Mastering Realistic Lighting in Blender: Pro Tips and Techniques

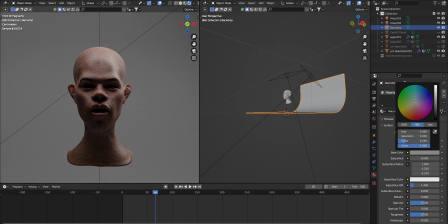So another thing is let's dial this down to like a little gray.
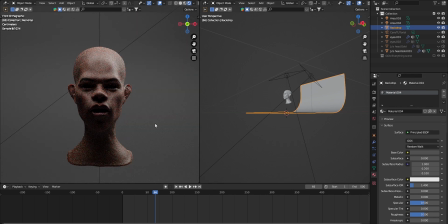That's another way. You gotta have contrast in your shots, man. Contrast is key, you feel me? Like color contrast and all that.
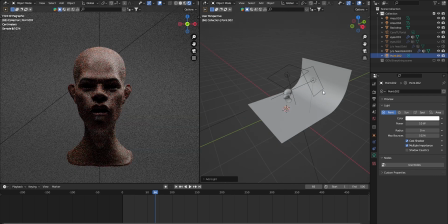All right, so let's add a point light. Hit Shift A, point light. And we're gonna drag this one to the back.
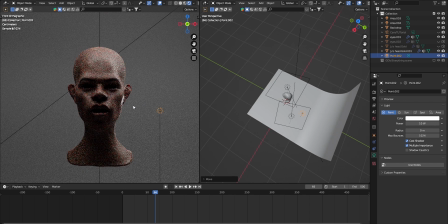You know what I'm saying? You see how that light differs from the other light?
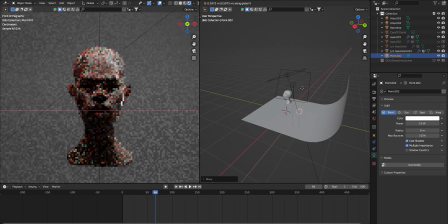You know what I'm saying?
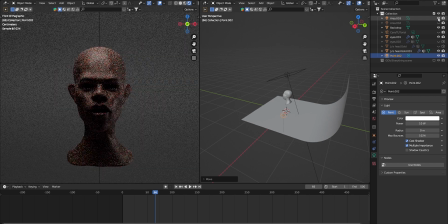Now let's take out all these other lights and let's focus on this point light.
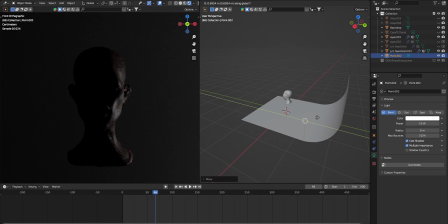Let's see where we want it. It's another way you can just style your light. Just focus on one light and work with that and start adding from there. Cause now I want to see if I can let's do 30.
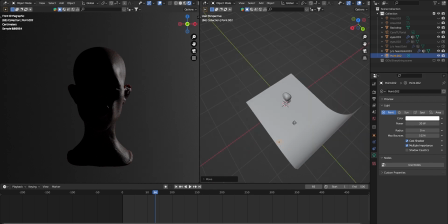Let's move this back though.
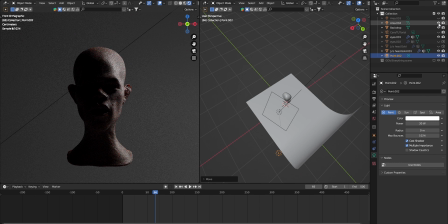So let me add this other area light like that. Y'all see the difference, man?
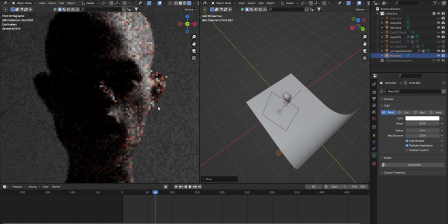Y'all see how dramatic that look? Good though, ain't count.
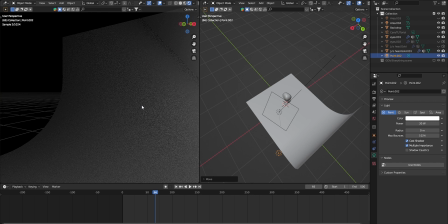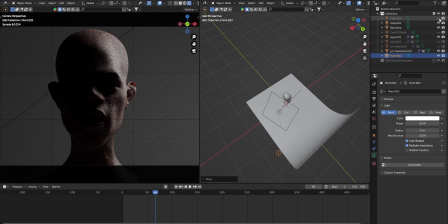Yeah. All right, and let's see what we got with the other one.
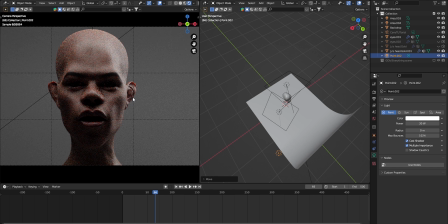Now you see how I'm sticking out from the background?
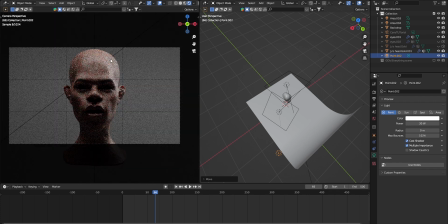You know what I'm saying? We just working with one side for right now. And then we're gonna move our way to the left side. To the left side.
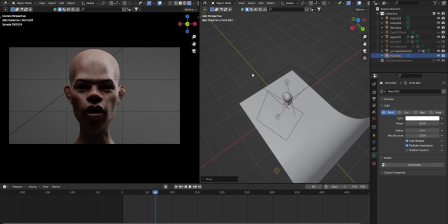So yeah. Let's go ahead and add another area light.
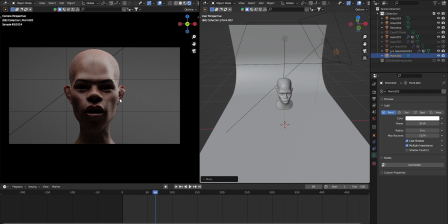So we're gonna make this side pop a little more. Just like how this side pop, we're gonna make this side pop.
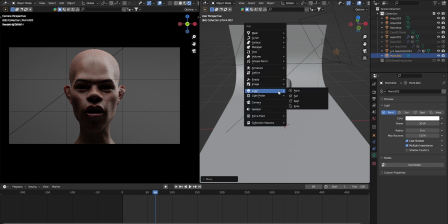Cause it's a little dull on this side. So let's add Shift A, area light.
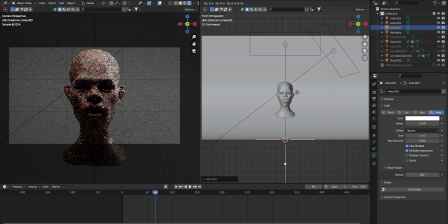Move that up.
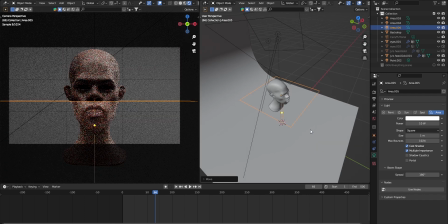Let's move it back this way. Let's turn all the other lights out.
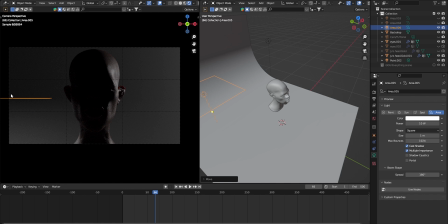Well, you ain't necessarily gotta tear these out, but let's focus on this side right here. All right, boom.
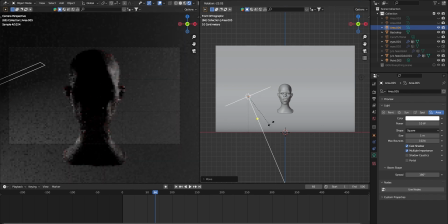So we got this right here, these lights. And you see, we just focusing.
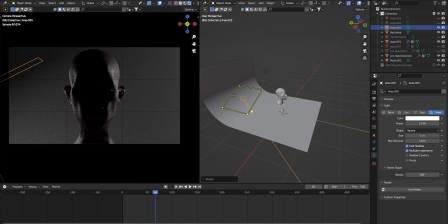We're not even lighting the subject. All we doing is lighting around it.
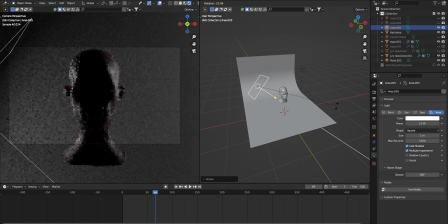You know what I'm saying? The key to cinematic lighting is just the light around your subject.
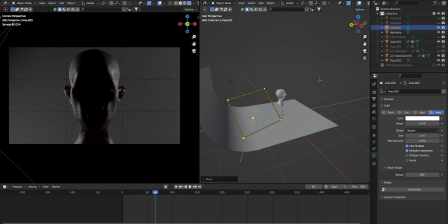And like I said, the shadows makes it more dramatic.
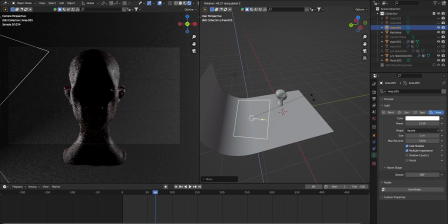Now what we can do is we can rotate this. That way we can get a little bit, some of that face.
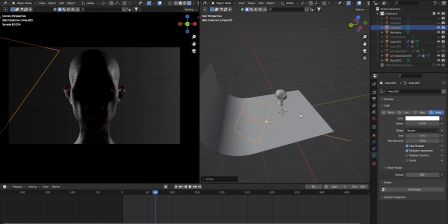You see some of this right here? We get some of that cheekbone in there. So let's get some of my cheekbone in there.
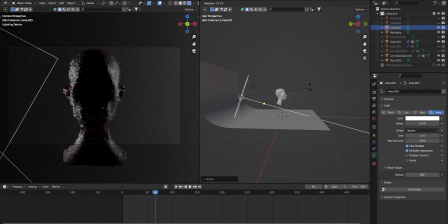Alright.
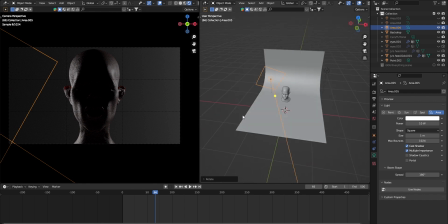Alright, you see how it's starting to make the cheekbone pop a little more? Let's rotate it some more.
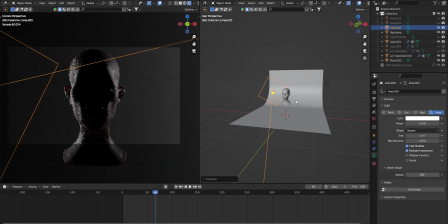But not necessarily just. And now, let's move it on the X to the left.
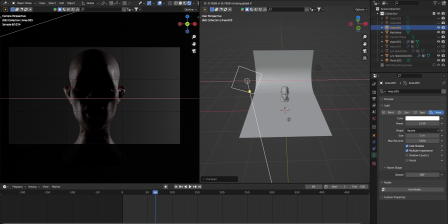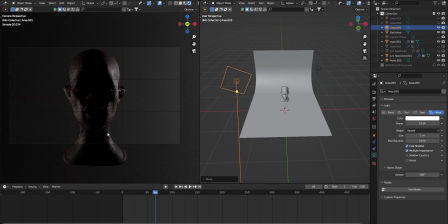Let's get it right here. Because we don't want this side to be as bright as this side, right? But we still want this side to like pop from the background. So we can do something like that.
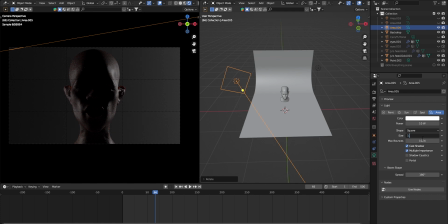And then just soften it up with 1.4. You know what I'm saying?